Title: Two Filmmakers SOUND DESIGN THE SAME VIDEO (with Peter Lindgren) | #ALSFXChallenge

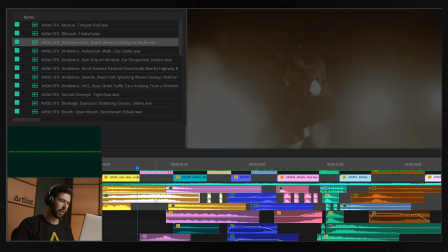4:08 So the effect that I used with these sound effects is basically a low pass where I keyframed it to kind of fade away and it just like sets the mood right going into the scene. So let's listen to that again.
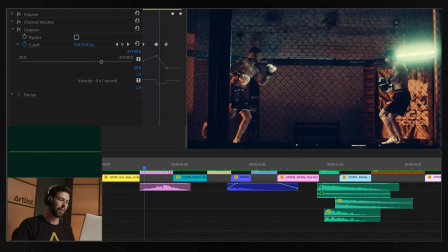4:25 And the next sound effect that I have here is pretty unique. So I'd be pretty surprised if Peter actually used this sound like in the entire edit, because it's pretty unique.
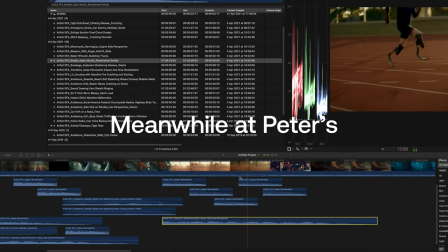4:35 It's basically the sound of a tiger. And so when I have like the tiger like, coming in and taking this over.
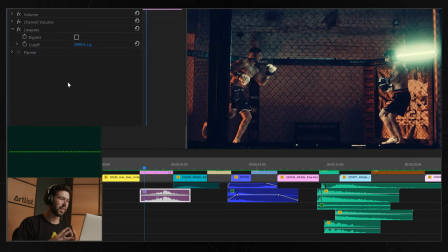4:48 I did put a low pass filter on it to make it like more atmospheric and like less obvious, I guess.
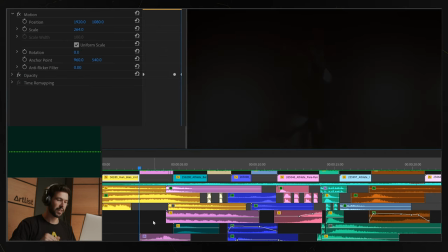4:57 And then at the end of this scene, we have an impact.
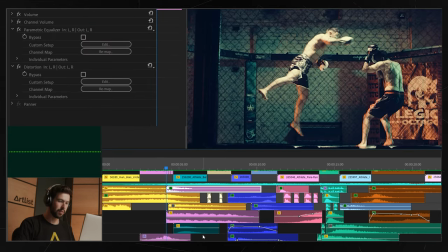5:05 Moving on, we have this breath sound effect.
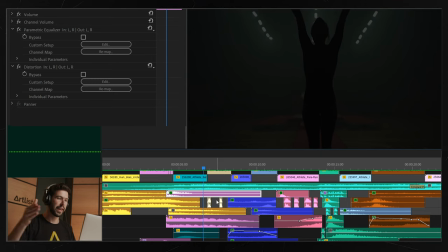5:11 And then for the next scene, we have two footsteps.
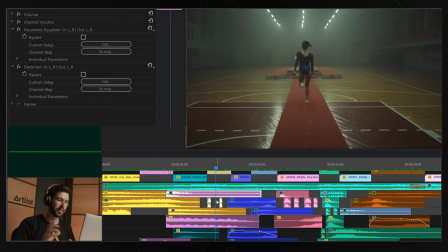5:15 And of course, we've listened to the sound effects before, and there's no footsteps over there.
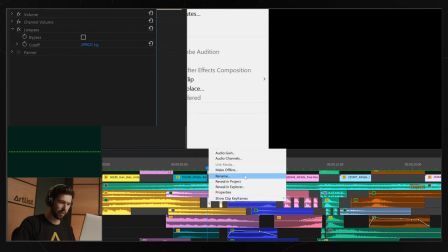5:20 So this is basically a punch from the sound effects. This is the original sound.
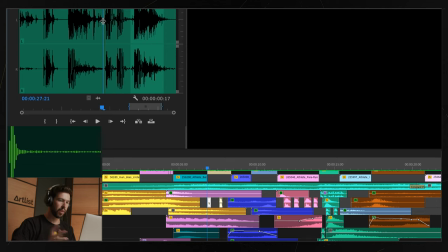5:26 So it's basically these two. And then I just applied a low pass, and there you have it, footsteps.
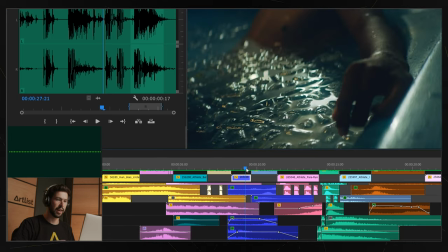5:33 And for this next clip, which was this guy in an ice bath, this one I really enjoyed putting together.
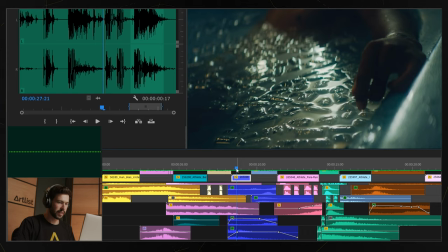5:39 So let's have a listen.
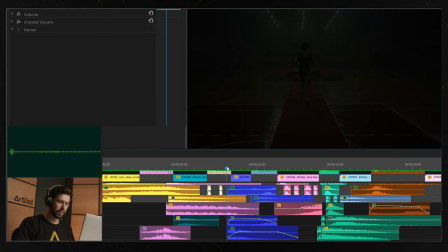5:43 The first sound is this. And this is the next sound. To kind of give the lower frequencies. So the previous one was more higher frequencies.
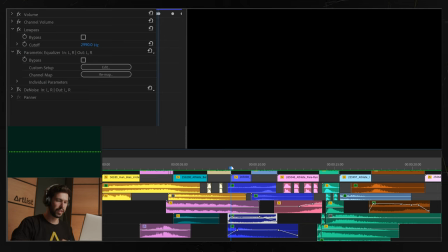5:58 This one is lower. So I'm basically creating depth. And for this one, I really wanted this like bubbly, deep kind of water sound. So the first thing I did was apply the equalizer. And again, I lowered the higher frequencies.
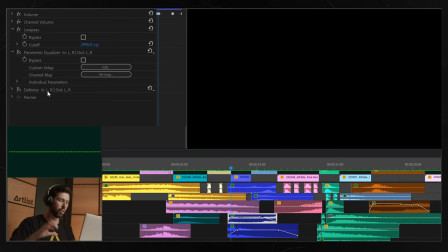6:11 And then I also applied a denoise filter, which also helps kind of focus more on those deep sound effects. So denoise is another effect that you can try out and play with.
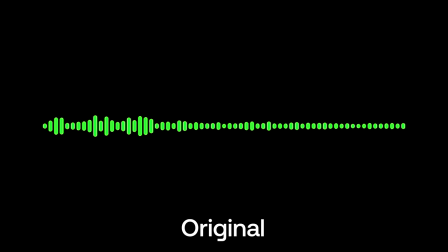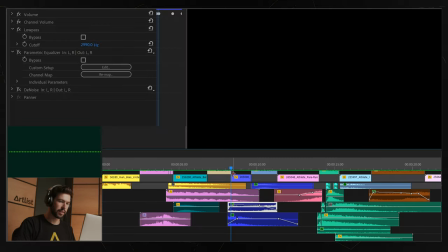6:29 And this last sound is the most interesting one. So I wanted something to resemble the ice moving around the water.
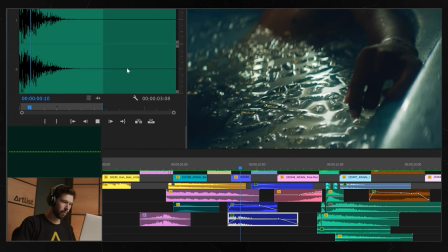6:39 So this is actually the original sound. So it's actually an explosion.
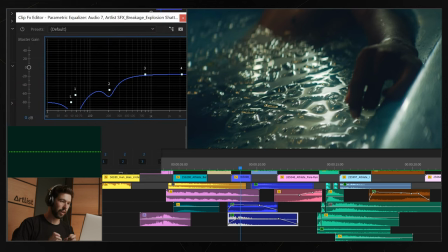6:46 Then I applied some denoise again and EQ, but this time I lowered the lower frequencies because I wanted the more sharp sounds, which was more of the glass and, in my case, turned into ice cubes.
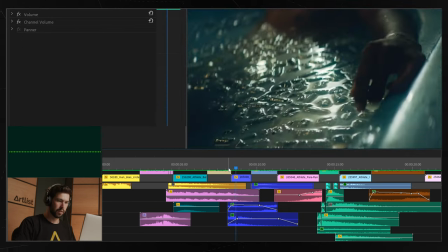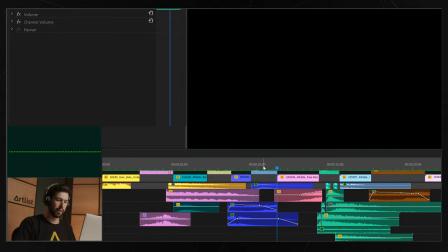7:09 Little breath there as well. Moving on, we have this.
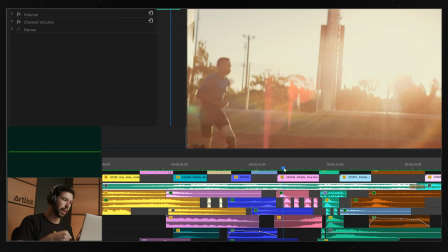7:15 So same thing again with the footsteps. It's just the punching from the fight scene sound effect, again with a lot of low pass.
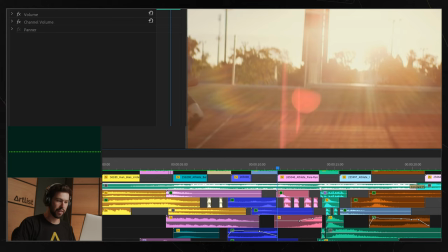7:24 And then just at the beginning here, I actually put a sword sound effect. I don't know why, but like lens flares kind of give off, like for me at least, this kind of like sharp sound effect. It's almost like you can hear the glass of the lens. So in my head, it makes sense.
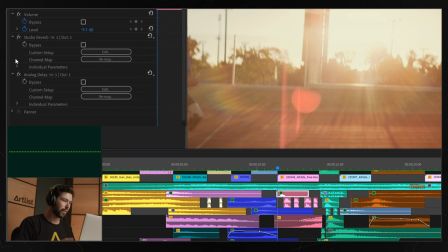7:42 And for this, I used some reverb and analog delay.
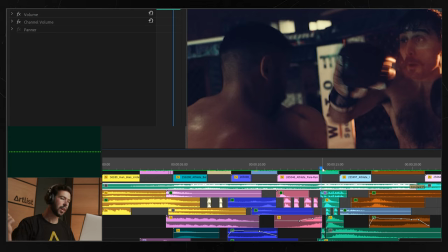7:48 Then the next thing we go into is a pretty powerful and fast action going on. So I wanted to have a sound that kind of leads on to that, kind of builds anticipation.
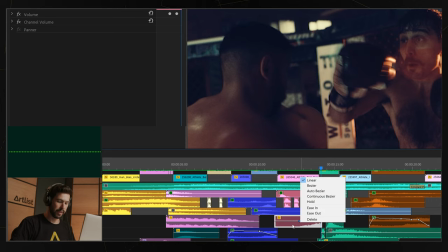8:00 So I took the sound effect of an explosion and then I reversed it. So I basically did right click, speed and duration, and reverse speed.
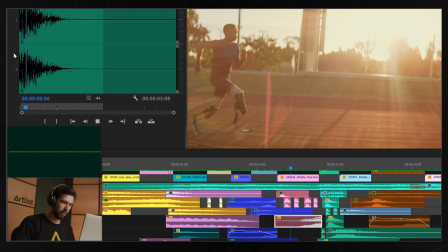8:08 So then we went from this basically to this.
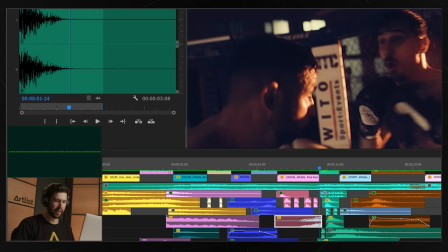8:17 So for this scene, we kind of have a lot of sound effects.
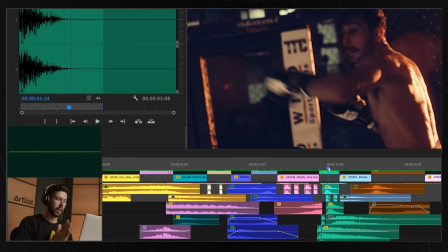8:25 So with this scene, the way I approached it is I kind of looked first at what was obvious that I needed, which in this case is the punches and maybe some whooshes. And that's kind of like on the surface, that's like the obvious, the first things that you think about.
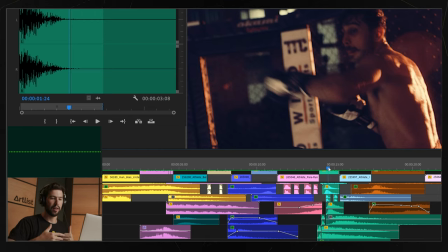8:41 And then I built on that and went like a level deeper to more ambient atmospheric sound effects. And that's usually what I do because it's just easier to start off with the obvious and then move to more creative and atmospheric stuff.
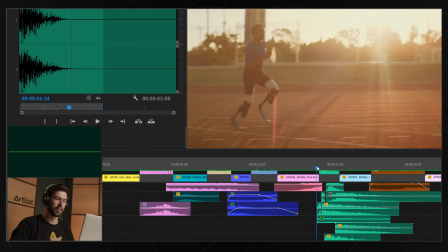8:54 So that's my usual workflow. So let's listen to only the obvious sound effects.
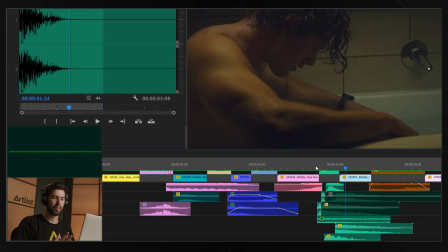9:01 And that sounds pretty good. Like you could leave it at that, and that's what a lot of people do. But to get it to the next level, we need to add more impact and more surround sound effects.
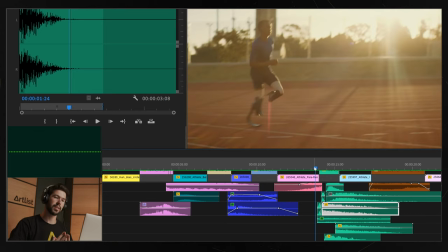9:12 So this is the same thing, but just with two impacts added.
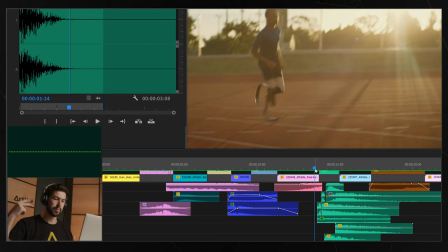9:19 And just those two impacts already made this much better, but that's not everything. I basically wanted to give the feeling of the fight happening like with a crowd. So I wanted to add in some noise. And there's no sound effects of a crowd in the sound effects bundle,
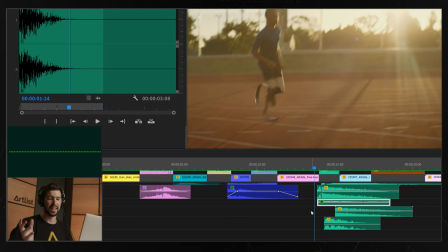9:36 but I've managed to just use some other sound effects and manipulate them to make it sound sort of like a crowd or more of like a general noise.
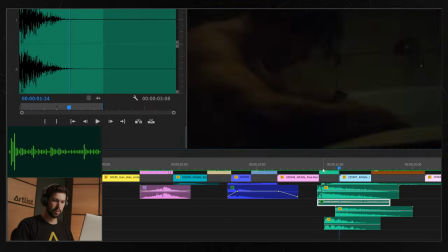9:43 The first one is this one. And this is actually the sound of a street.
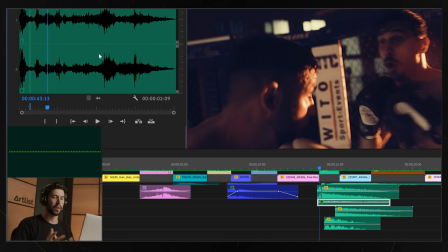9:49 So kind of noisy, but it sounds more like a city.
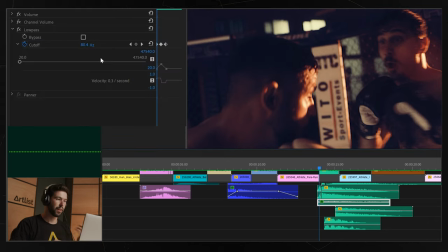9:55 But I made it work because I used the low pass filter, and then I also keyframed the low pass so that it has this sort of effect like I made before.
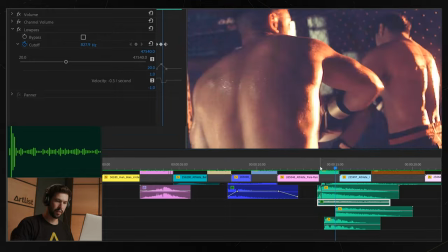10:03 Let's listen to it. It kind of draws you into the scene.
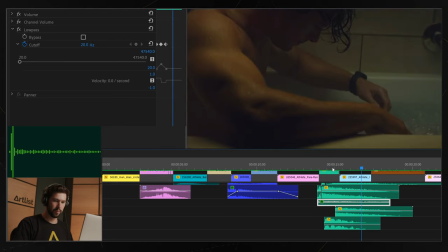10:08 And then we have another impact. This one a little bit more powerful and like in your face.
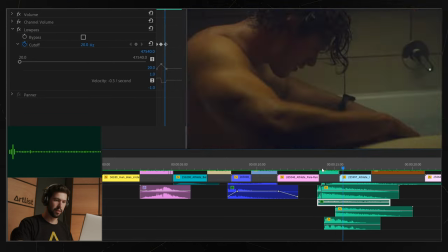10:20 And then we also have this glitch sound. Kind of blends well with the all of the flickering like lights going on.
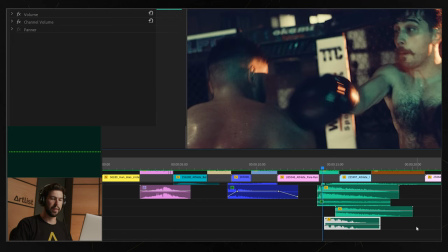10:27 So I'm basically trying to intensify the scene. And then the last sound that I have here is this sound.
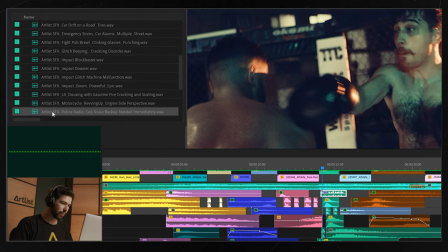10:34 Let's play the original sound for a second. It's like a police radio. Which again doesn't really make sense in real life, but I wanted to make it sound like maybe it's like someone watching it on TV and there's a commentary.
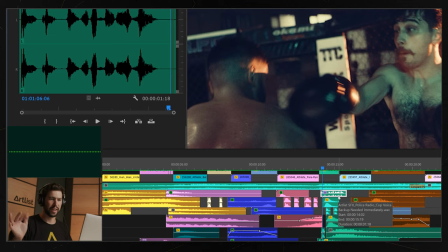10:48 So I just applied some low pass so that you can't really hear what they're saying and it's more atmosphere.
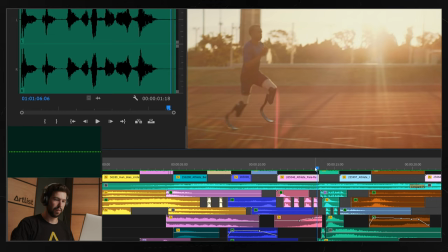10:54 So let's play all of that together.
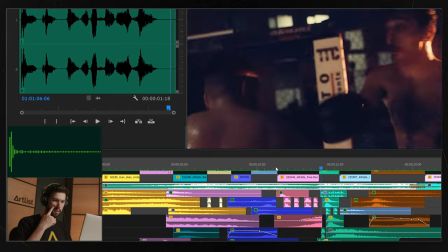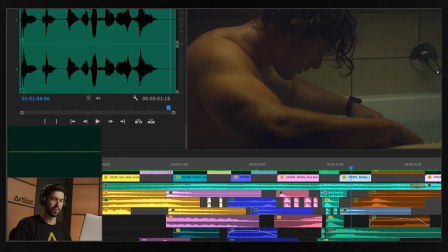11:02 For this shot, I only have an impact and also just sounds from the previous clip going into this one, which is also something to keep in mind. It always blends in better when you pull out the sounds like going into the next visual.
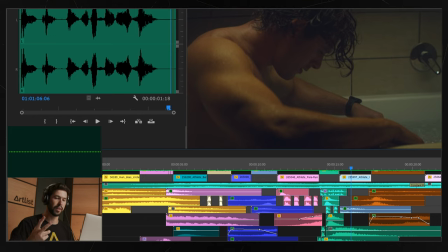11:18 It helps things flow more naturally and it really smoothen out the edits. So don't cut your sound effects right where the visual starts or ends.
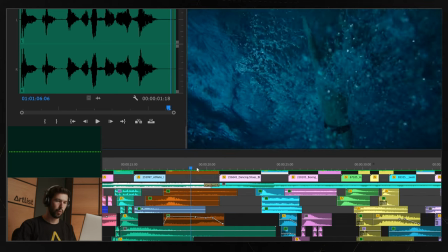11:28 That would just make the cuts very clear. And the water scene, a lot of low pass filters.
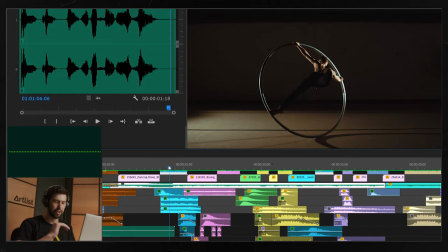11:40 This scene again with the sharp sword sound that I really like.
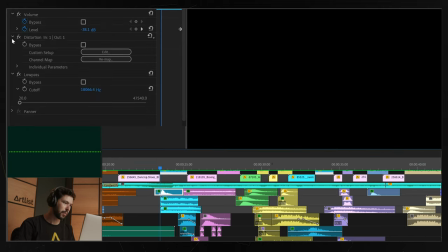11:47 And this time I've added some distortion and the low pass. And I've also slowed it down to like 40%, so it drags on for longer. Then these two impacts really add a lot.
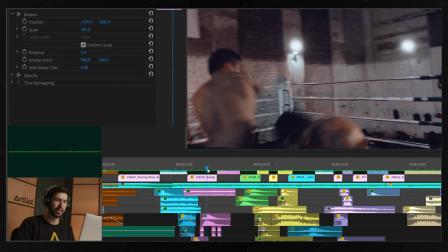12:04 And then again some punching and whooshes.
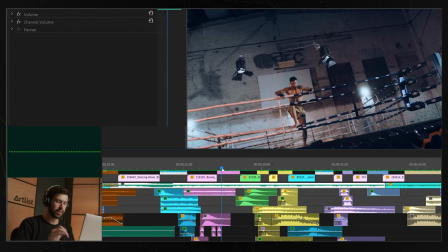12:11 Now, this one's pretty interesting. I really wanted the sound of the crowd cheering because this guy is going like crazy, I won.
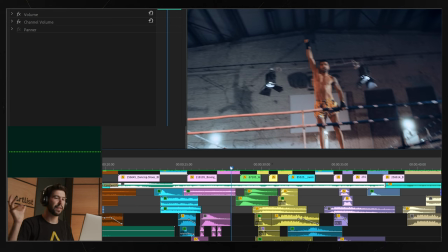12:22 I feel like there should be a pretty significant crowd reaction to this.